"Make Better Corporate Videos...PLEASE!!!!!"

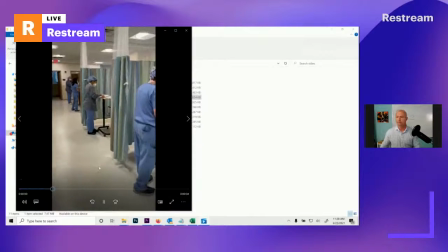1779s
We got these videos right here. Okay, I'm going to turn this down a little bit.
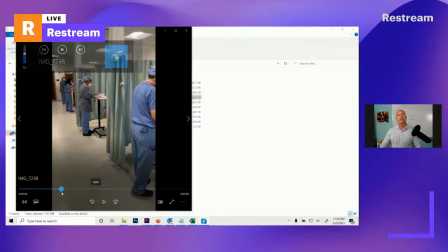1785s
Notice something here. This is the doctor just filming script.
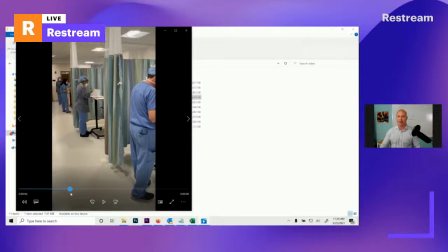1789s
Well, maybe not be the doctor. It might be somebody in staff, but there's no script notes. There's no logical flow to this. It's just kind of spotty stuff.
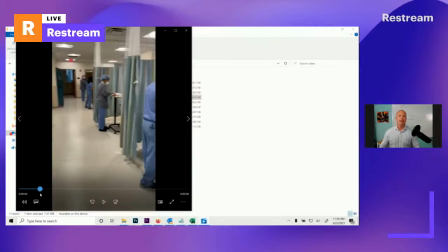1799s
Okay, so we have to do something interesting with it. Okay, so everyone is doing paperwork.
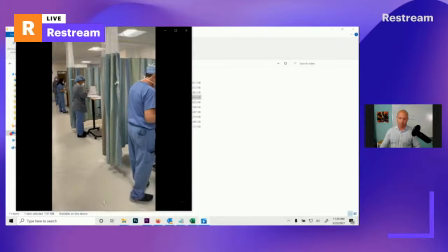1805s
There's no patient care going on. There's paperwork. Okay.
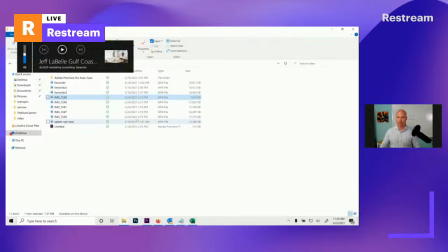1811s
I pretty much wrote that off. Like I can't really use any of that. Okay.
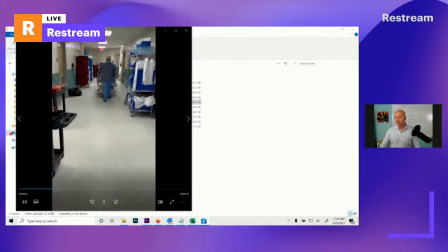1816s
Here's one here where it looks like we're going to stalk somebody coming down the hallway. And this is the difference between a professional shoot or not. Do you guys notice the garbage, what appears to be garbage on the left-hand side?
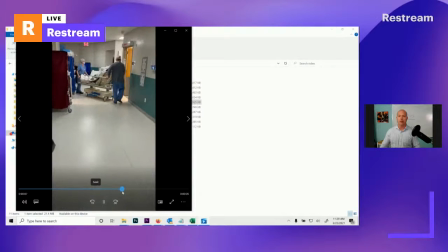1833s
But again, even just how this is filmed, it looks like we're going to stalk this poor patient who's sitting in this bed.
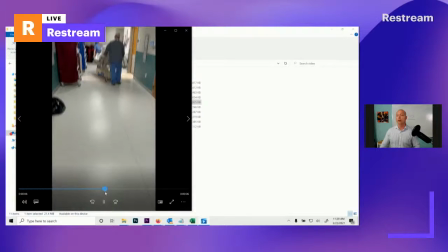1840s
Like it adds no value. We don't want to show patients we don't want to show our product or even the result of the product being poor.
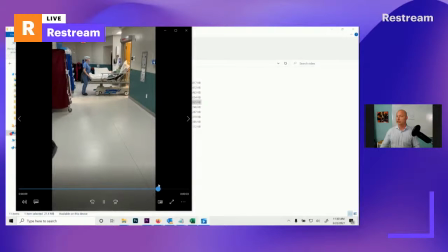1848s
We don't know if this person is alive or dead. We assume they're alive because they're rolling them back in and it doesn't say coroner on the back of their shirt. But there's no value associated with what we've just seen, right? There's no value. This is not something I want to choose to be in or a part of at this point.
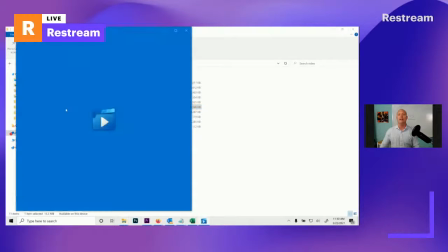1866s
So again, we need to think about these kind of things. Here.
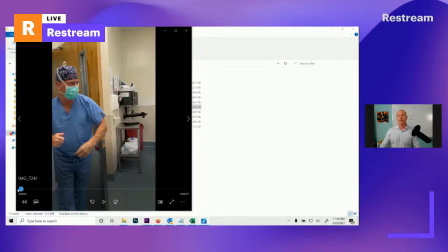1870s
Now, I love, by the way, just to let you know, this doctor, this physician, he is the best physician in Naples, like seriously awesome.
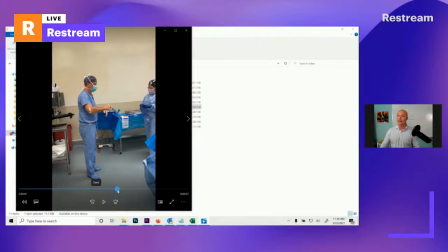1880s
He does laparoscopic surgery exceedingly well. Okay, he's their lead surgeon there, which is awesome.
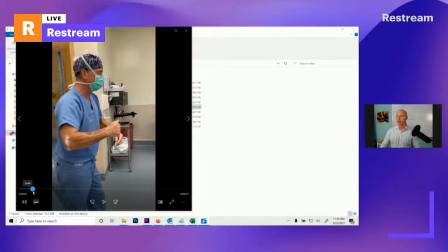1887s
Trained, he's brilliant. But he's not brilliant at video.
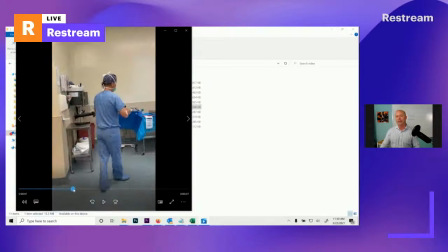1894s
And again, without the process and the plan, things like this happen.
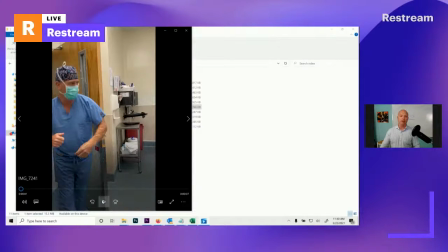1899s
So he's coming in. Look at how he struggles to come in the door. Okay, he's sopping wet.
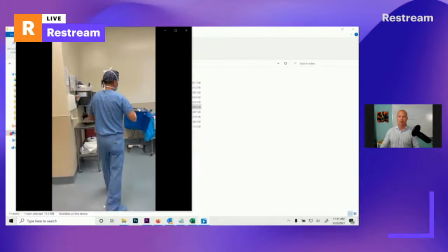1905s
I can just see things dripping. Like, this is not attractive to me. Okay, now he's very far away.
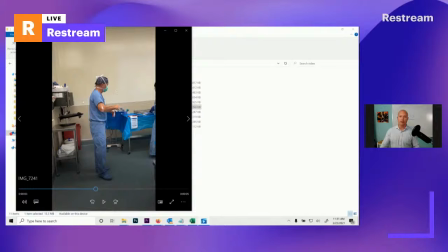1912s
And if anybody sees the discolored paint on the wall, maybe they're prepping for something. I don't know. It looks like they're very organized out here, but I can't tell because it's so far away.
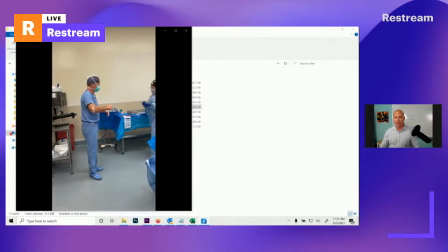1924s
Again, is there anything here that's kind of, oh, wow, that really gets me. I really like it.
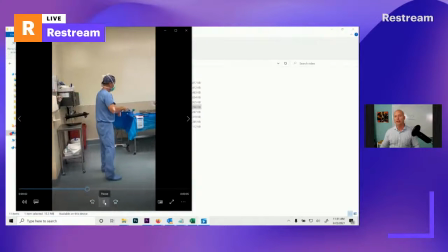1931s
If I got a little closer, if I really need to use the footage, maybe I could get a little closer to her and his hand when she puts this out.
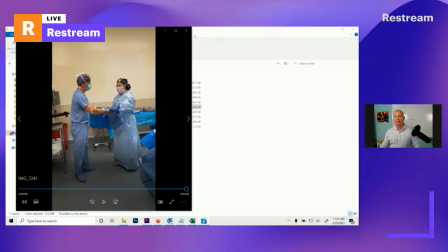1940s
Because I do like the fact that that table is prepped. I do see that there, which is really great, but it's so far away.
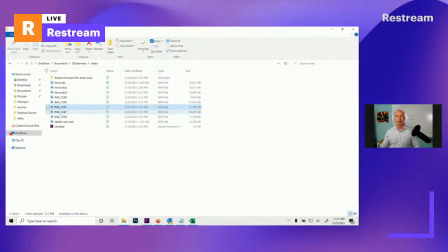1946s
I'm not going to be able to get it probably the way I want. This is the one we ended up using.
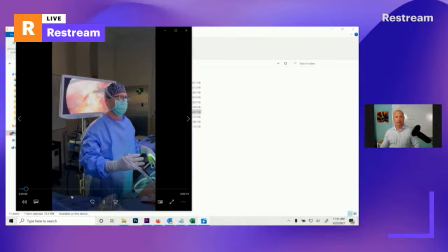1954s
Now here, you'll notice this. He's breathing. I think he's talking. No, he's not. He's just breathing. That looks weird. Okay, it looks like the gills of a fish of some kind of going. And again. Good shot here. The coloring is good.
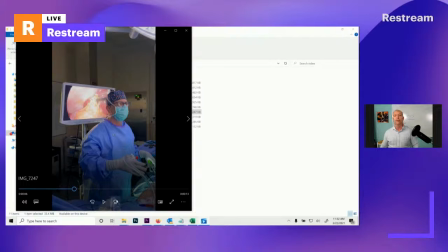1972s
I like the contrast between the blues and the reds and things like that. I really like the color of these cool tubes and stuff like that, right? But he does some funky things with his hand going. Look, did you see that? Watch this. So watch this area here in just a second.
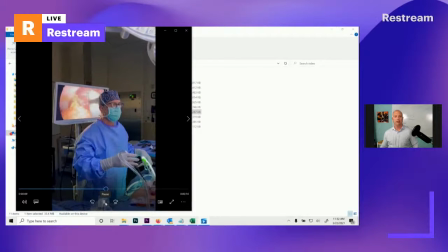1990s
He's got it. He pushes that in, but then watch how he tries to get it out. It's sticking. Oh, that looked like it hurt. Like, we don't want that. Like, it ruined a perfectly good scene, to be honest with you. Yeah, we don't want that jabbing or even reverse jabbing in, like, where it looks like it.
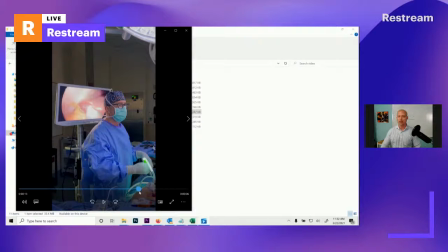2008s
Ow. The patient, I'm sure, is probably unconscious, but I don't care. It looks painful. So it looks like something could be ripped. Here, I like the fact that we have this finished part of the surgery here. And I guess we could have used that.
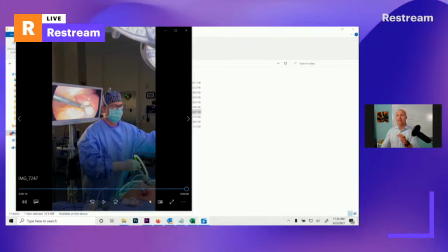2024s
But there wasn't enough of it that I kind of liked. All right.